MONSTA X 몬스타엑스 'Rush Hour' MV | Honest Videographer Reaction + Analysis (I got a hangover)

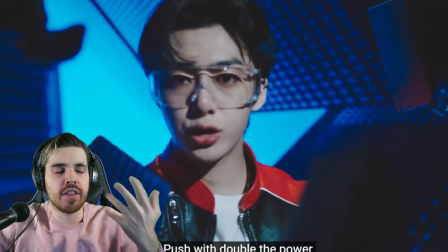[8:11]
So the video is carried by the MONSTA X members in this case.
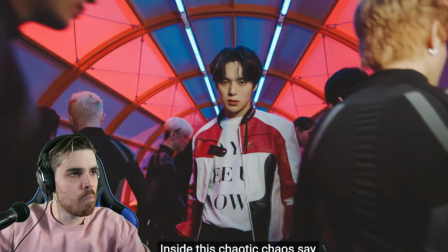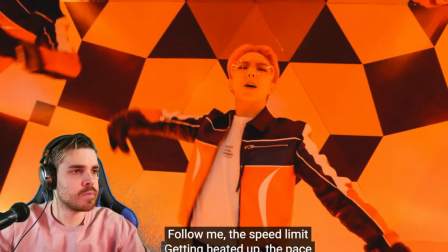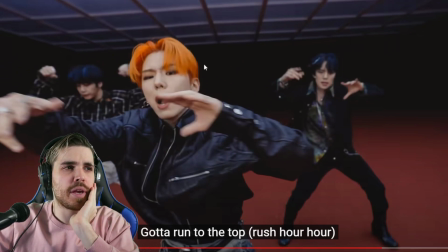[8:26]
Again, it's always questionable for me as well whether this was a clever choice of clothing because the background is black and the clothing in most cases is black as well. I mean, here we see, do you guys see that? You guys cannot see it, but the guy behind me is also wearing white pants. That I think is nice. Maybe it would have helped a little bit more if they were all wearing a little bit more brighter clothes,
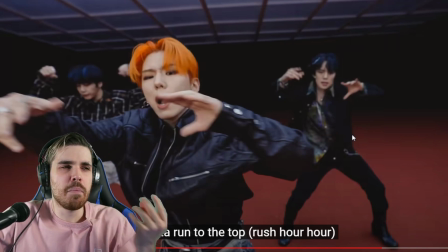[8:43]
maybe a gray tone, maybe a white tone, but something to make it a little bit more contrasting because if you look here, he's starting to become invisible, you know, at least his clothes are starting to become invisible to the background. Maybe a pattern would have helped here, you know, maybe something white going over it or something to just make him pop out a little bit more.
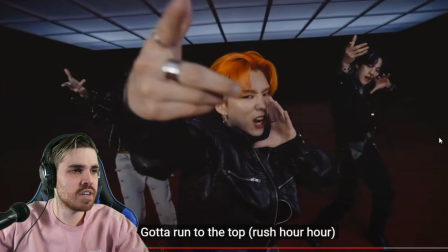[9:00]
Because at the moment, the only thing that's popping him out is actually the skin tones. Man, this is so amazing.
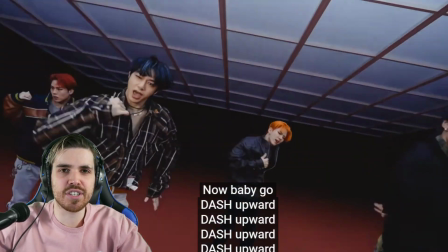[9:07]
These cuts are just perfect.
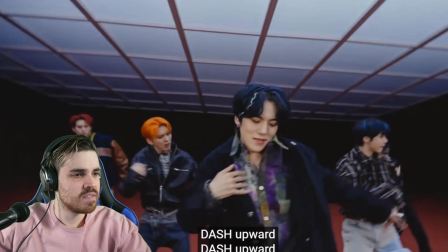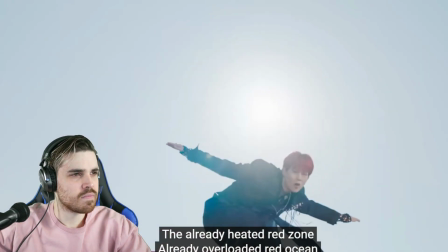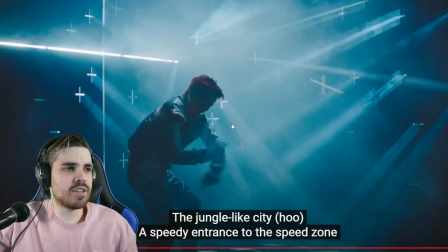[9:22]
Really cool as well. Let's go back to it again. I just want to analyze it. Do you guys see that there's a lot of lights behind these boards, and including on top of that you have all these crosses? Very cool, I think, because it just makes the light source or these beams look a little bit different. You know, they become getting these shaped cross effects, which I really like.
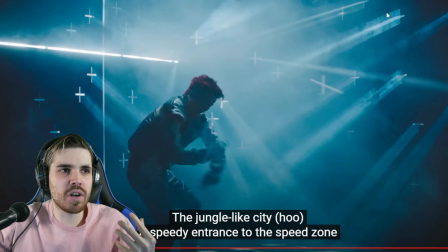[9:40]
It's not just holes, it's not just something boring. You can more or less see the shape of the cross going through the beam. Really nice. And this is just going throughout the entire set. Very nice.
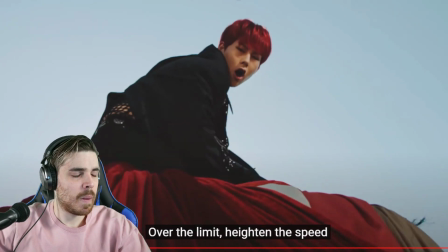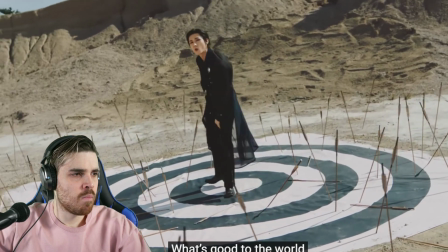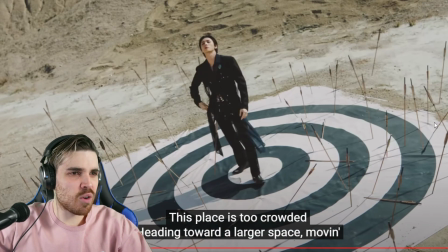[10:00]
Man, we see those arrows falling. One sec. I want to see if they are real or not. So, one sec.
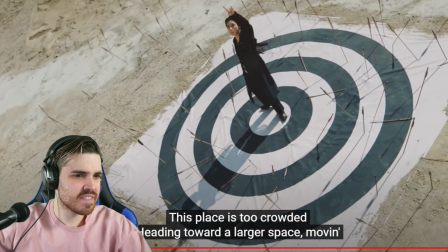[10:07]
Let's go look at that again. I mean, the arrows are really dropping.
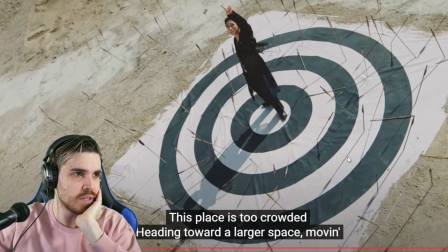[10:12]
I'm wondering how they filmed this because they're for sure real arrows. And it could be that they filmed it again in 2 times. In other words, he's standing there one time without him being standing there. And one time they're just dropping arrows on this target. I think they did it like that. And the camera is on a robot. So they did the shot twice. One time with him standing there and one time without, making this look so awesome.
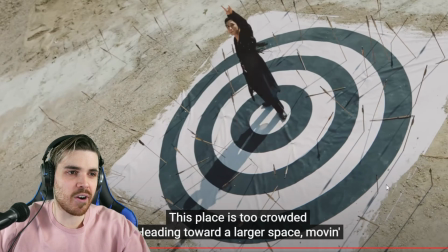[10:31]
Because I can imagine those arrows actually being sharp because they are actually penetrating the plastic or the paper here.
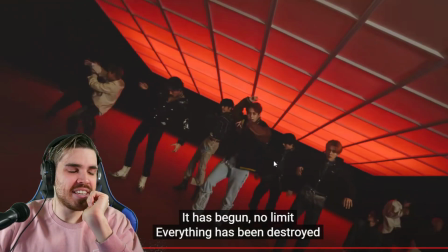[10:37]
Eat this. This guy with the red hair, I don't know his name, but he's really owning his part. He really wants to show how cool he is. Great job, man.
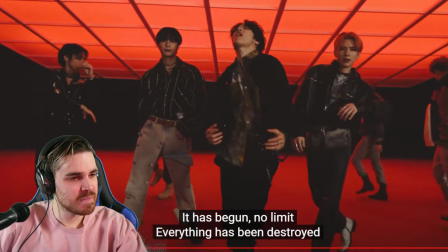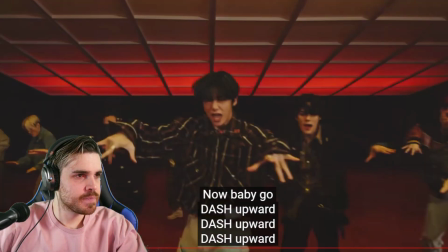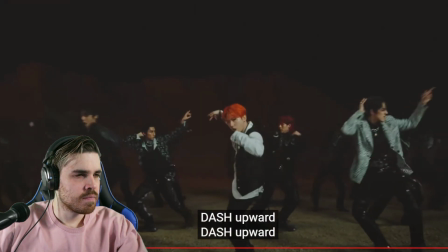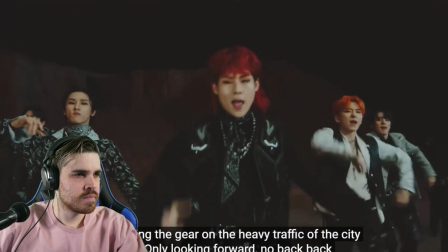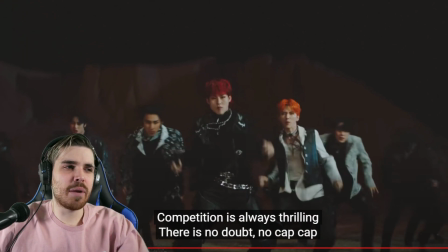[11:12]
I really understand slowly how they made this so seamless. It's really the lighting. Let's go back again quickly so I can showcase to you guys why I think this is so beautiful. Let's go to...
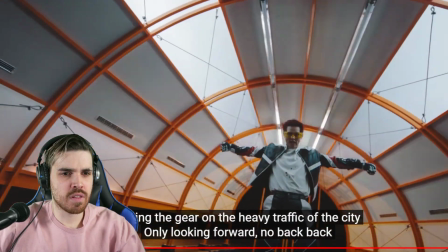[11:23]
Let's just watch from here. Is it here? No, it's here.
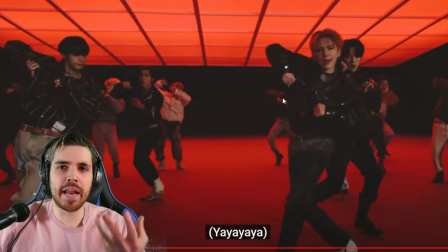[11:28]
So here we have, like, for example, a red and black background. Very simple to see. Okay, everyone is happy.
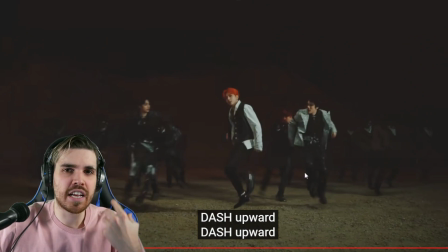[11:33]
And then they're decreasing the red. You can still see some red in the background, like a fire is bursting or something is happening in the background causing this red.
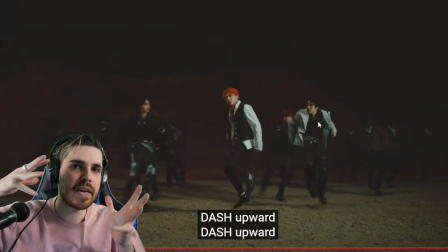[11:40]
And they're basically dimming down the colors a bit by bit more. And it just makes it a little bit more seamless.
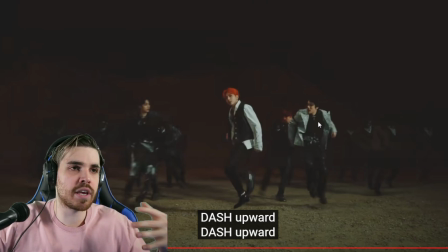[11:46]
It's not very harsh. It's not just jumping from blue to red to green or something. It's really just going from red to a little bit darker red to even lesser red.
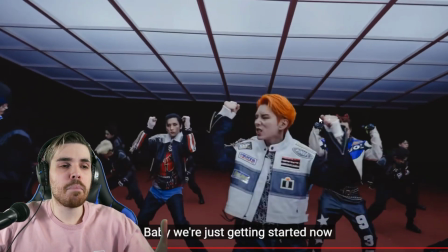[11:54]
And then it goes to a completely different scene again here. But you still have that red tone, this very dark red tone on the bottom. Very smartly done. And it's also a little bit on the top here. Man, this is clever. The lighting here is top notch.
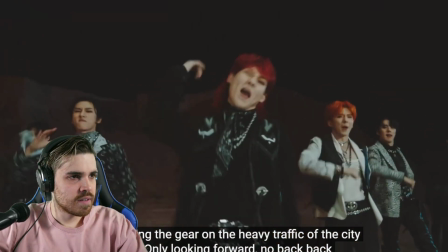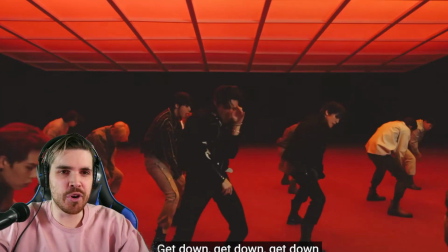[12:17]
He's really just owning it, no? Good for him.